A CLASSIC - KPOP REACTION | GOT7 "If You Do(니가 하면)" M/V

hello ladies and gentlemen today we're going to be looking at god 7 with if you do now god 7 has been recommended to me a lot of times and we're going to deep dive a little bit more into them because i think they have a very interesting concept and also i like the energy that they give in their mvs so i would say let's not waste any more time and let's jump right into today's video with if you do like always guys if you do enjoy the video you're about to see make sure you hit that like button make sure you subscribe to support the channel i would say let's jump into if you do.
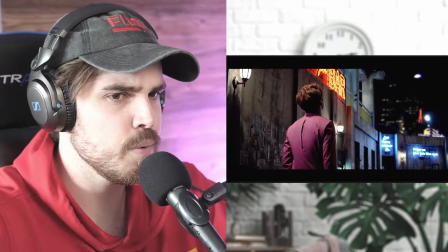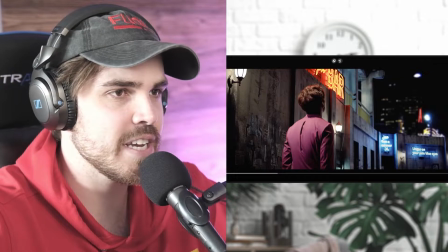[0:36]
Let's actually analyze the first shot. So the first shot is actually really beautiful.
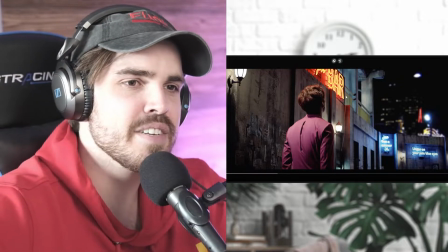[0:41]
You might think, why is it beautiful, man? Like what's up with you? It's just a very heavy contrast in the blacks and then the lights point out.
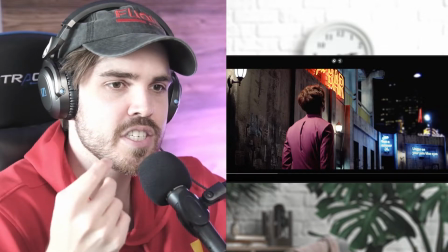[0:48]
Neon lights are just top-notch. They really just give a beautiful aesthetic to the camera.
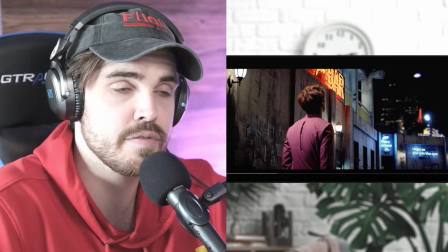[0:52]
There's something about it why people like to go to Asia and photography because it is just beautiful to film.
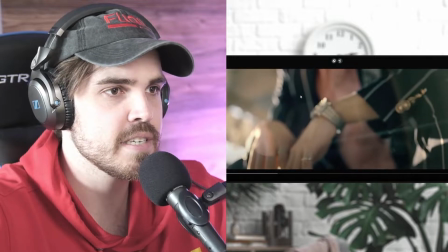[0:58]
It's great. the moving lamps again having all these elements that are beautifully swinging you know
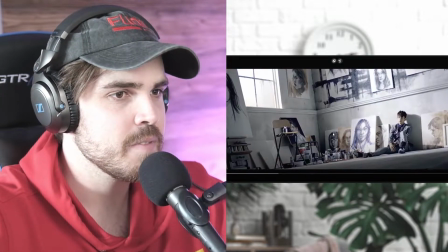[1:05]
keeping the scene alive also very nice and you have to remember this video is from 2015 okay
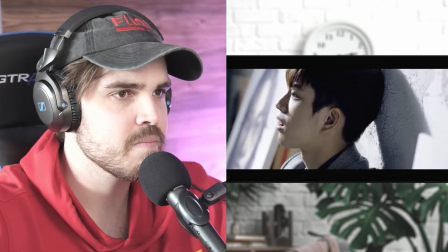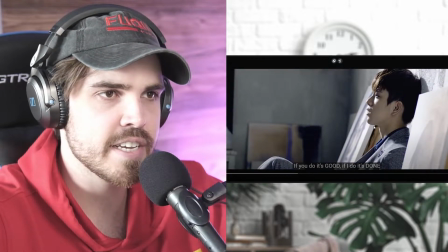[1:17]
really nice we don't have any face softening going on in the face like you can actually see his skin details
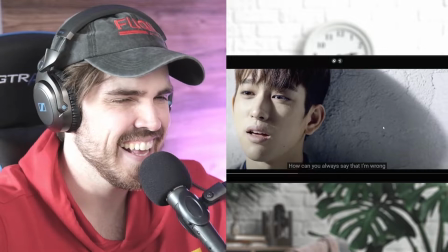[1:23]
i like that is
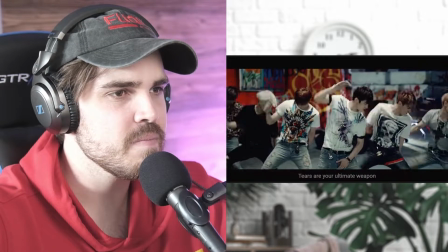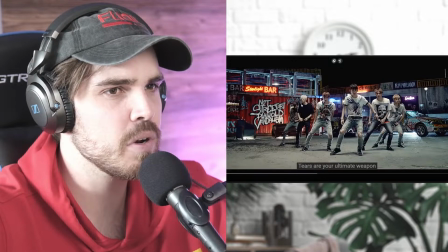[1:34]
one of the signs broken oh man i i wonder if it's done on purpose but you can see here that one of the bar
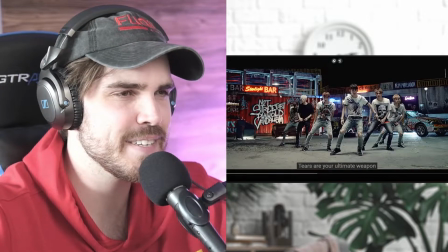[1:41]
the light doesn't work maybe it was broken on set no idea but maybe it was too much hard hard to say like I would have been curious to see
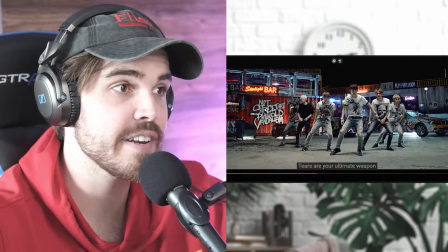[1:49]
how it looks like with it actually on
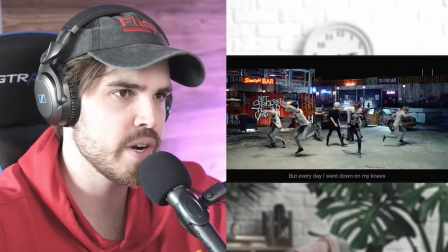[1:53]
could have been a little bit too much red actually overpowering
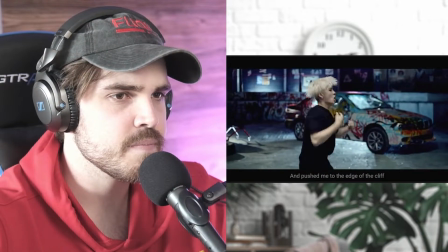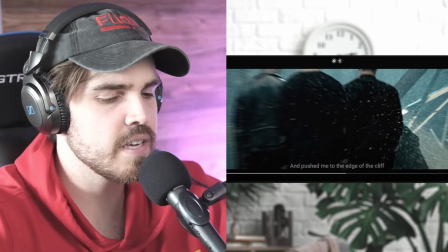[2:01]
wait what was that for a transition okay one sec one sec okay okay now I see the cut we can all see the cut cleverly done though
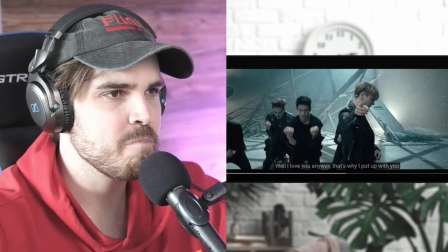[2:10]
just continuing this shoot very nice shot here as well again just analyze that one
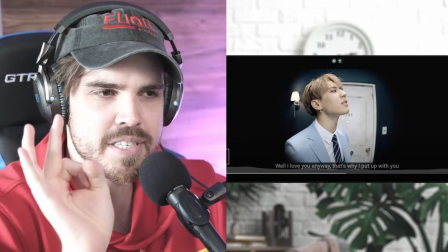[2:18]
looking through the what do you call it i think it's called a peephole if not mistaken it's a nice aesthetic you know it's something special i wonder
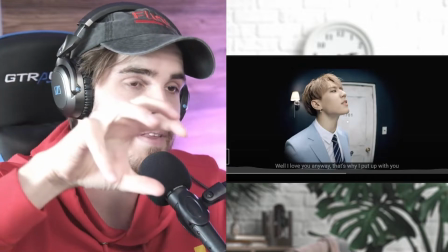[2:24]
if they used a special lens for it if they or they basically crammed a lens onto the people but either way it looks cool
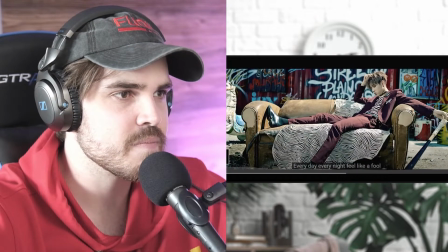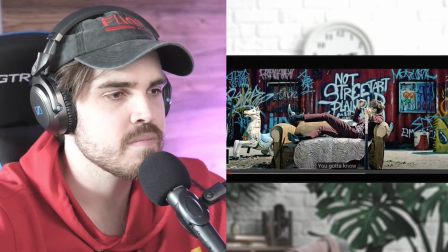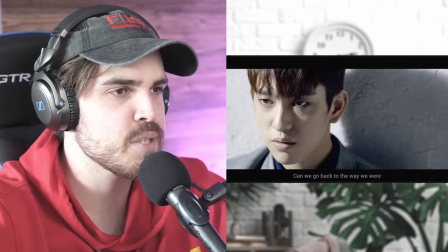[2:42]
still a shame though what happened with god 7 but i'm happy where they are today as well good for them you
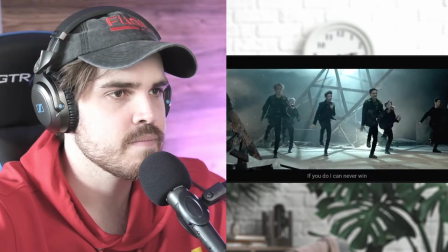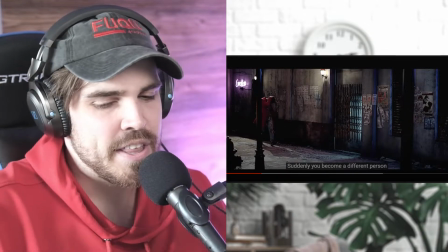[2:57]
can see already this is one of those classical videos again where they try to do like a 50 50 cut with it like the
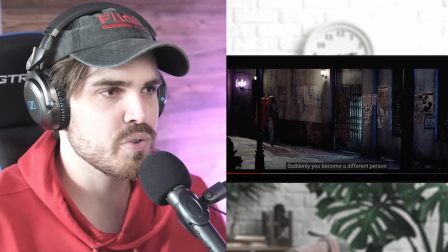[3:02]
main part is going to be choreography and then the other part is going to be some of the storytelling it's hard to say what i would have focused on
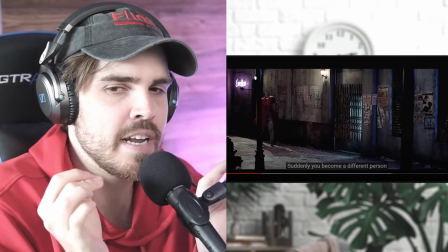[3:07]
if i just listened to the music but for me maybe a story would have been nice because it's it seems like a very sentimental song and a story
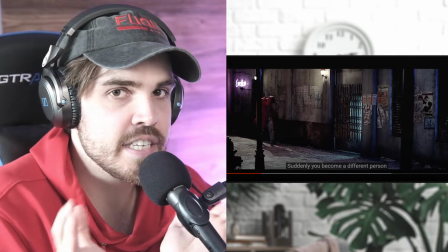[3:15]
might have put this a little bit better together you know choreography is nice like i really think choreography is always good but you need to
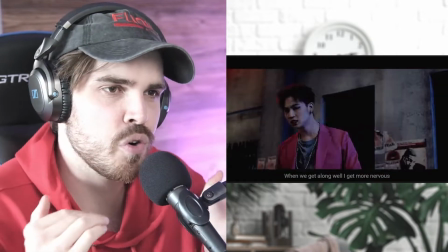[3:23]
find that correct balance because here it seems like they want to focus more on the choreography and i'm a little bit lost on where these guys are walking to
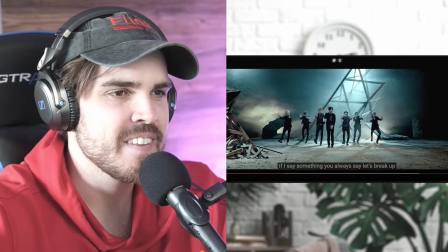[3:34]
oh really nice though at least they are actually spray painting here really nice shots as well oh